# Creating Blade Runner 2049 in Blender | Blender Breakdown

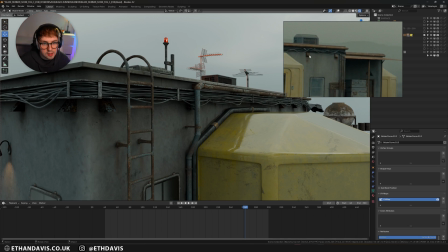[25:12]
And then the next step was to get like these copper things where
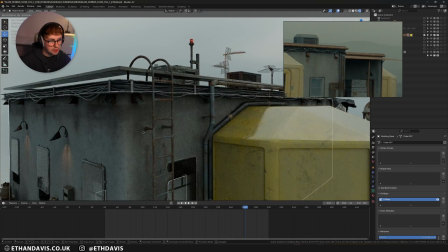[25:17]
I placed them, and then I did the texturing on the building to then make it look like stuff is leaking out of them,
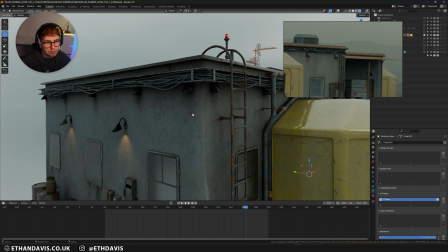[25:24]
which really helped the realism.
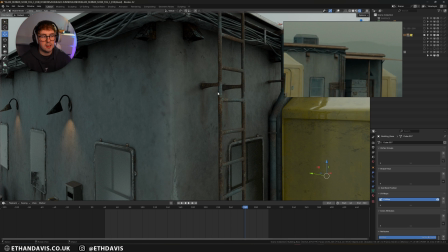[25:27]
And I also did that with like this ladder, so it's like the rain is washing the rust onto the wall, which is pretty cool.
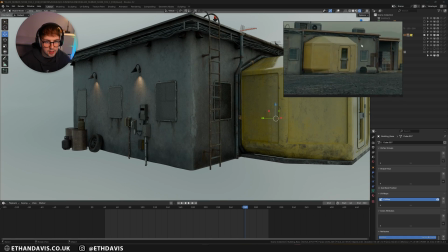[25:34]
And then the final sort of texture on this wall was like making it look damp,
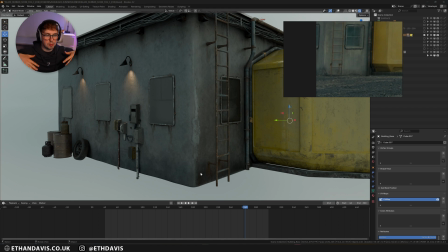[25:41]
as if like the floor is so wet it's like absorbing the moisture and making the building super damp, which is on the reference. So honestly, it was just about really analyzing your reference and making it look as good as possible.
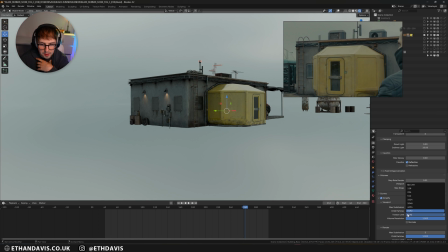[25:57]
I'm just going to turn simplify back on. I'll go like 1000.
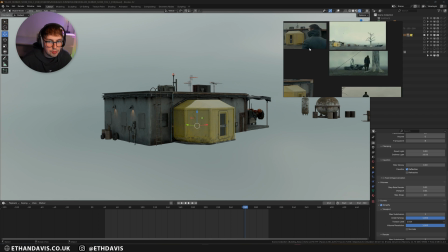[26:01]
Now, the only things that I didn't fully copy for this building was
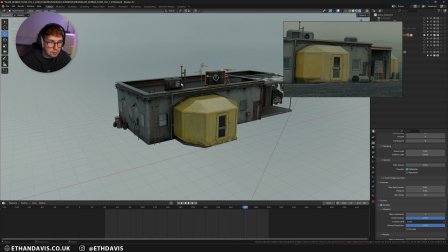[26:06]
these panels that I've added, and also this top part. I didn't see any reason in modeling something so complex. So these two assets are actually from Kitbash, and that was just really useful just to have something and place it.
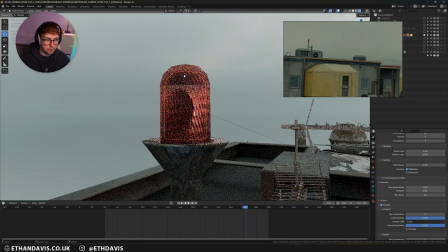[26:22]
For this light, actually, I knew I wanted this to sort of be a key point.
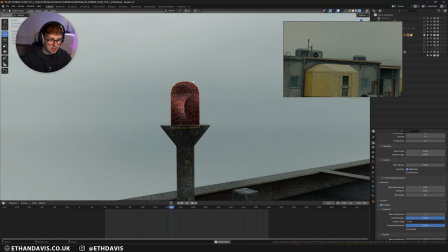[26:28]
So I actually ended up like Googling how do these lights work, and I actually thought it was like a spinning light.
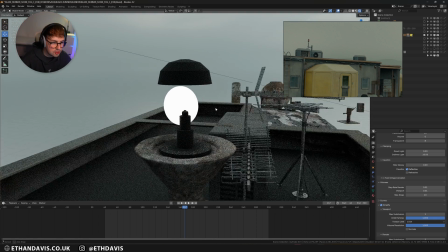[26:36]
But when I came to look at it, it's essentially like a blocker and a mirror.
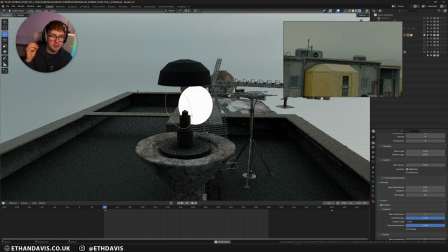[26:41]
So this is actually a mirror, and then it's projecting the light forward, and then it's blocking it when it spins around it. So the more you know, I guess, but that is how sort of these lights work.
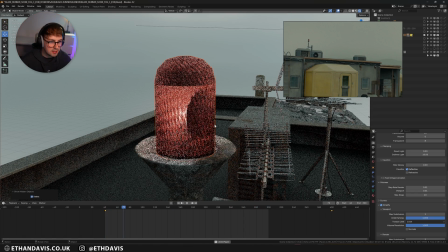[26:57]
And this was a massive point in the animation. I think it sold the believability of it quite a lot.
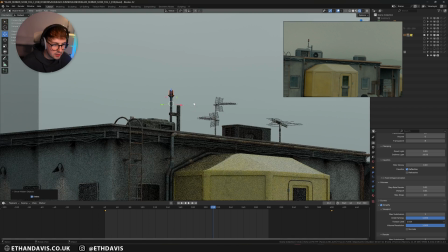[27:04]
But yeah. And I just love how it lights up these metal parts of the railing.
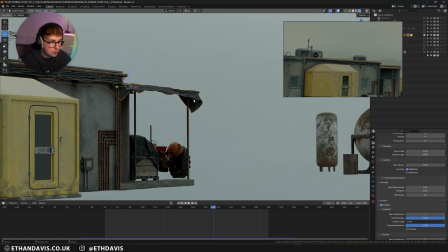[27:10]
I think that's super cool. Now, for this cloth simulation, I actually did this on a live stream.
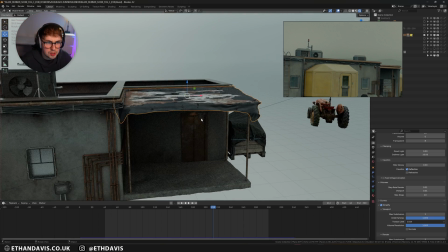[27:17]
I've been live streaming pretty much every Sunday for the last few weeks anyway.
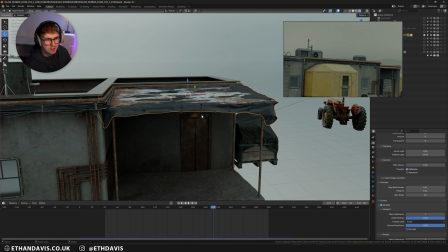[27:23]
I did this live stream quite a while ago.
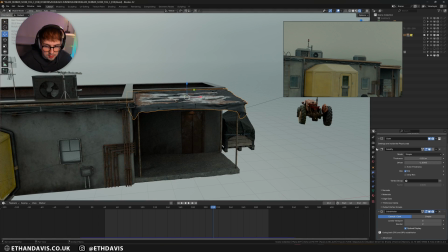[27:28]
But yeah, I did this on a live stream, and it took me a little bit of time.
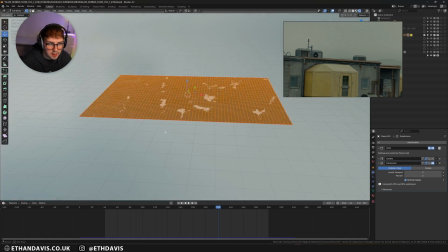[27:34]
But essentially, it's just obviously a plane, and then I place it on top of my rail that I made.
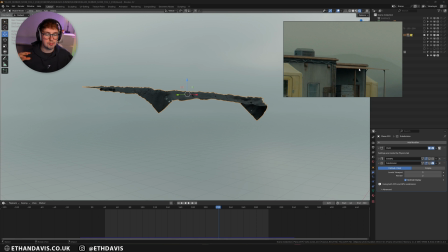[27:42]
And I know this one doesn't have it, but I wanted some like movement just to make the shot a little bit more believable, because obviously we've got the car, we've got frame, we've got a building, but I wanted other elements which were making the scene look alive.
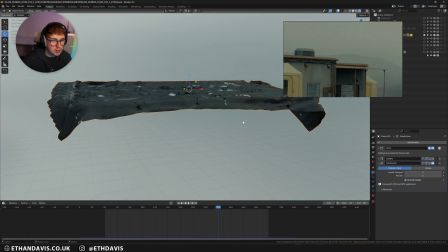[27:55]
And one way I thought of doing that was just adding like a tarp over this roof and making it look ripped like so, because you can actually see through this.
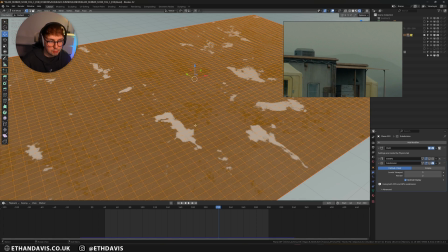[28:04]
But it's not modeled like that.
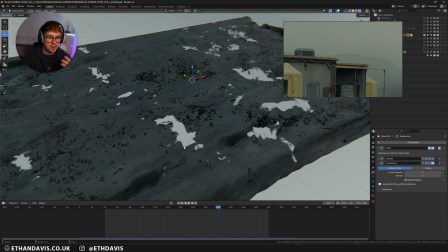[28:06]
I've just textured it, and the way I've textured that in Substance is basically getting like a rip tear brush and then painting in the alpha,
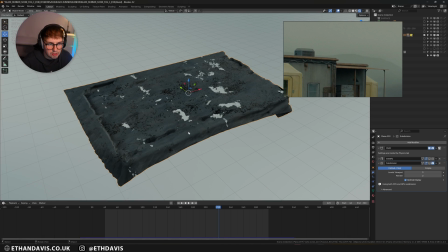[28:15]
so then it becomes see-through, and then it just makes it look a little bit more ruined.
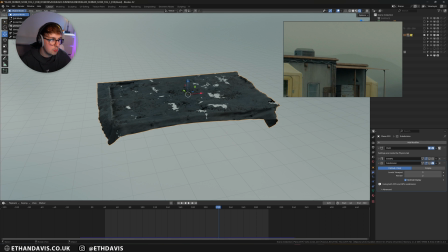[28:20]
But yeah, basically how I did this was I went into weight paint and I pinned
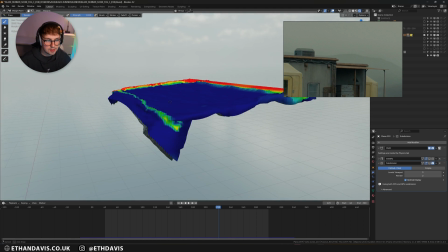[28:27]
all the parts that I wanted to be stiff and then just simulated it.
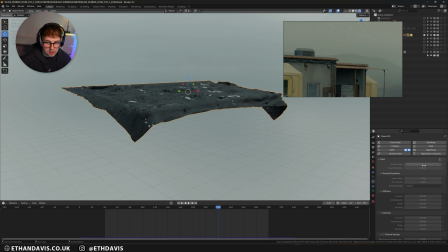[28:32]
I can have a look at the settings that I actually used, because I can't remember. I'm not actually sure. I mean, here are the settings if you want to do something similar. I'll just scroll down.
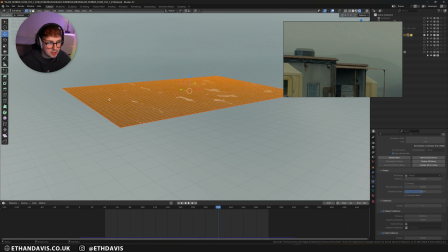[28:46]
And here you can see my pin group. So that is what is keeping this simulation upright.
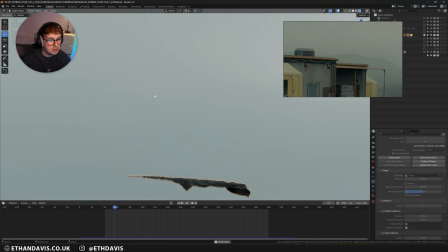[28:53]
And then from camera, it really works.
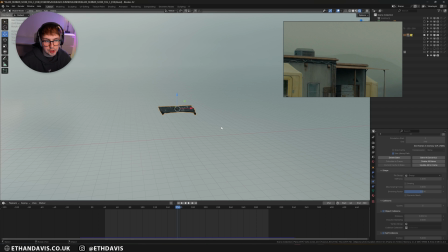[28:59]
And then to actually get it moving, I just used a wind like force field.
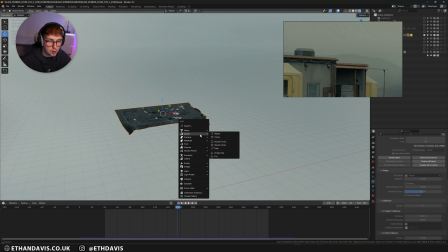[29:04]
So if you go Shift A, force field, wind, I just animated the wind like rotating on the Z axis, and then changed the power with a noise modifier in the graph editor.
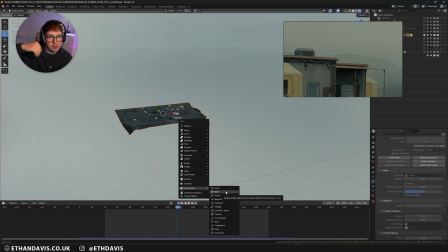[29:20]
And then that's what gave it that sort of like gusty sort of effect.
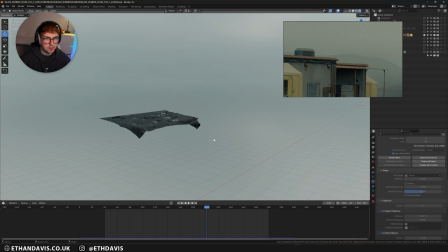[29:25]
But yeah, I think that really helped sell the realism. And then I also did that on the front model.
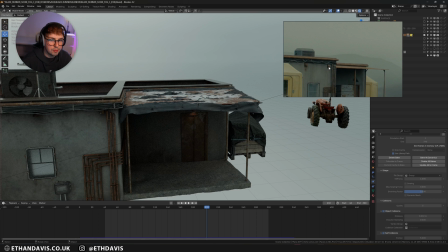[29:32]
So if I just exit out of this view and I bring in my white building,
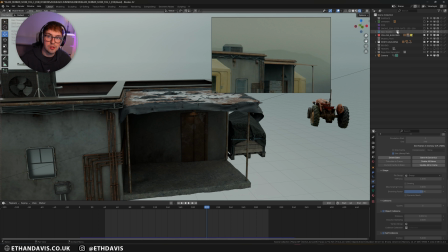[29:38]
and the reason I did all these collections was because I ended up rendering in like 6 different passes, which you probably saw on the render breakdown at the start. And that was just because I wanted to render this super high quality.
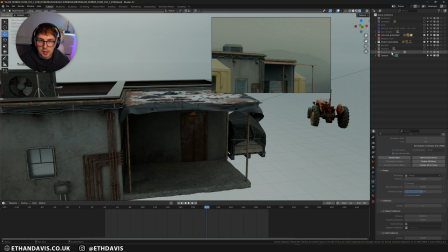[29:51]
So I needed to separate everything out so that it wasn't affected by VRAM limits, and it just ran a little bit more smoothly. And then also, if I wanted to change a specific part of the render and not have to render everything out again, I could.
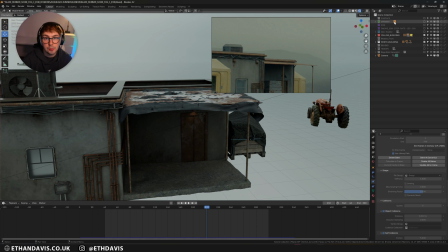[30:06]
So for example, I rendered the spinner on its own pass, which meant if I wanted to change anything about the spinner, I could just change it and then just render that individual element and then post it back on in Nuke. And you'll see how I put everything together in Nuke. It's pretty easy though.
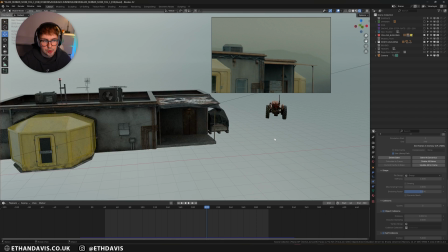[30:24]
You just select holdout and you'll pretty much be dandy to go.
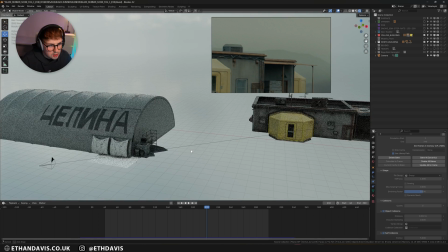[30:30]
So anyway, here is my other
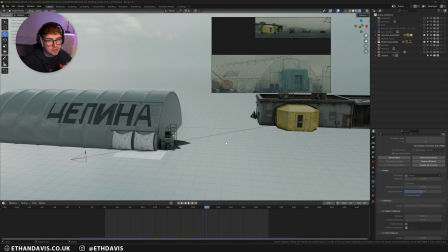[30:35]
model, and this is supposed to be this. Now, obviously, I know that I'm not going to be seeing any of this. I know I'm not going to be seeing any of this.
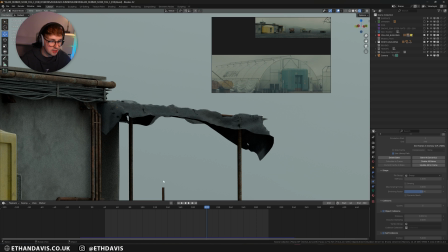[30:44]
So what's the point in modeling something and texturing something to such a high degree if I'm only doing one shot of it?
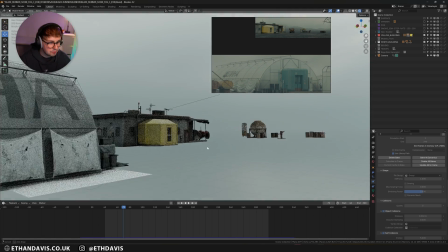[30:52]
So obviously you can tell it looks fine from here, but if you went around here, it doesn't look too great.
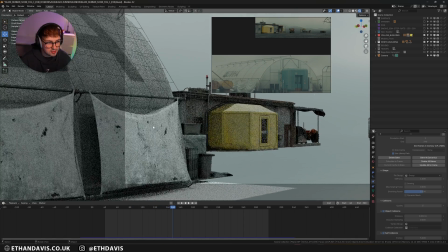[31:00]
But here is like the wind simulation that I was talking about. So this is the exact same, but for the pin group on this, I just did,
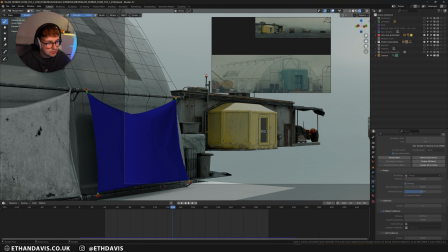[31:10]
if I go into weight paint, I just did these 4 corners, and I was really trying to figure out how I go about pinning this because it was looking a little bit strange, and I just thought this was the easiest and,
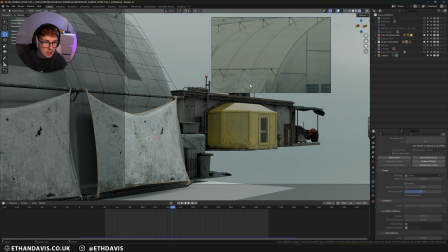[31:24]
like, I don't know, just the quickest way to do it essentially. I know obviously that this is very different, but the thing with this is that this sheet goes over the entire building, and I was just like, I'm not simulating. I can't be bothered.
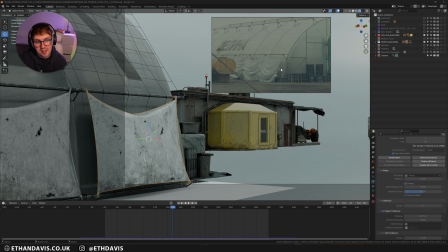[31:42]
So maybe like you could do it a simpler way. I did try to get like the folds, but I think you just needed so much fabric to get that effect. I was just like, yeah, I'm not doing it. But I at least like did it a fair go.
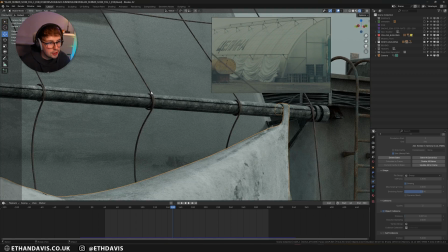[32:00]
And then obviously with these curves, I did the same thing as my wires.
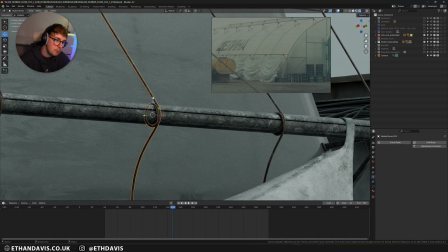[32:05]
I just did a Bezier curve and then made it into a pipe, and then I extruded
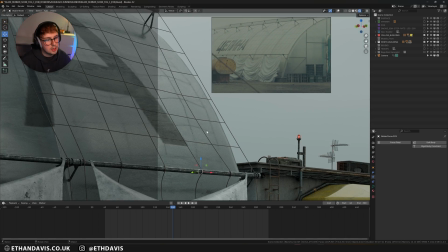[32:12]
it around this pipe, and then I also like gave it some bend and like wobble so that it wasn't like just straight,
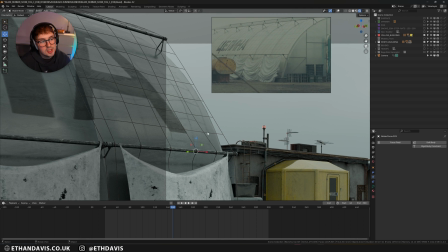[32:20]
and then I also connected everything by hand, one by one, and you can see like they all connect.
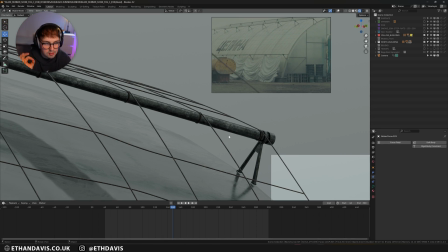[32:28]
I really wanted everything to be spot on, so yeah.
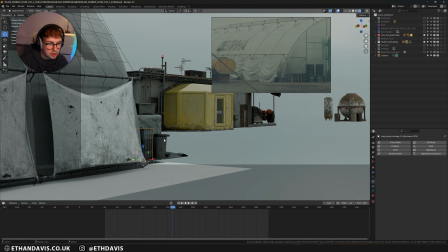[32:33]
And then for some of these things, these are all from Megascans, I believe. Yeah, so all of these 4 are Megascans. And then I did do a wind simulation for this cloth sim actually.
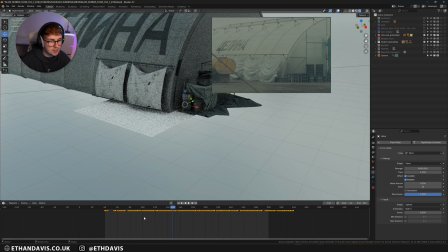[32:49]
So here you can see it. And these auto keyframes is essentially me.
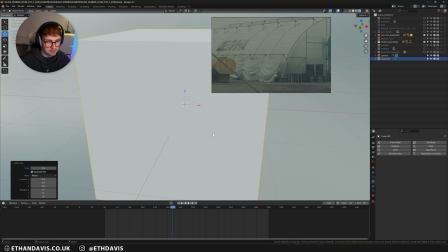[32:54]
I'll show you. If you imagine this cube is the force field, I essentially press auto key,
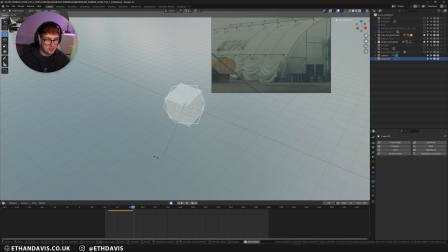[33:02]
go to the start, and then I just rotate it like this, and then change the axis. And the reason I did that is because wind isn't perfect, especially in a storm. So I just wanted some random like movement. I didn't just want like, I don't know, like a fake noise where it's just like strong, not strong, strong.
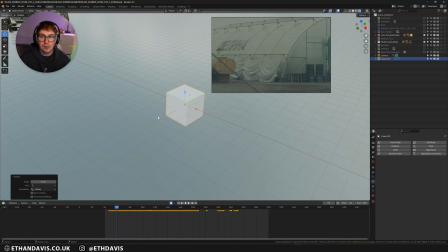[33:22]
So I just thought, let's just get my mouse and just wiggle it about. And that's what I did.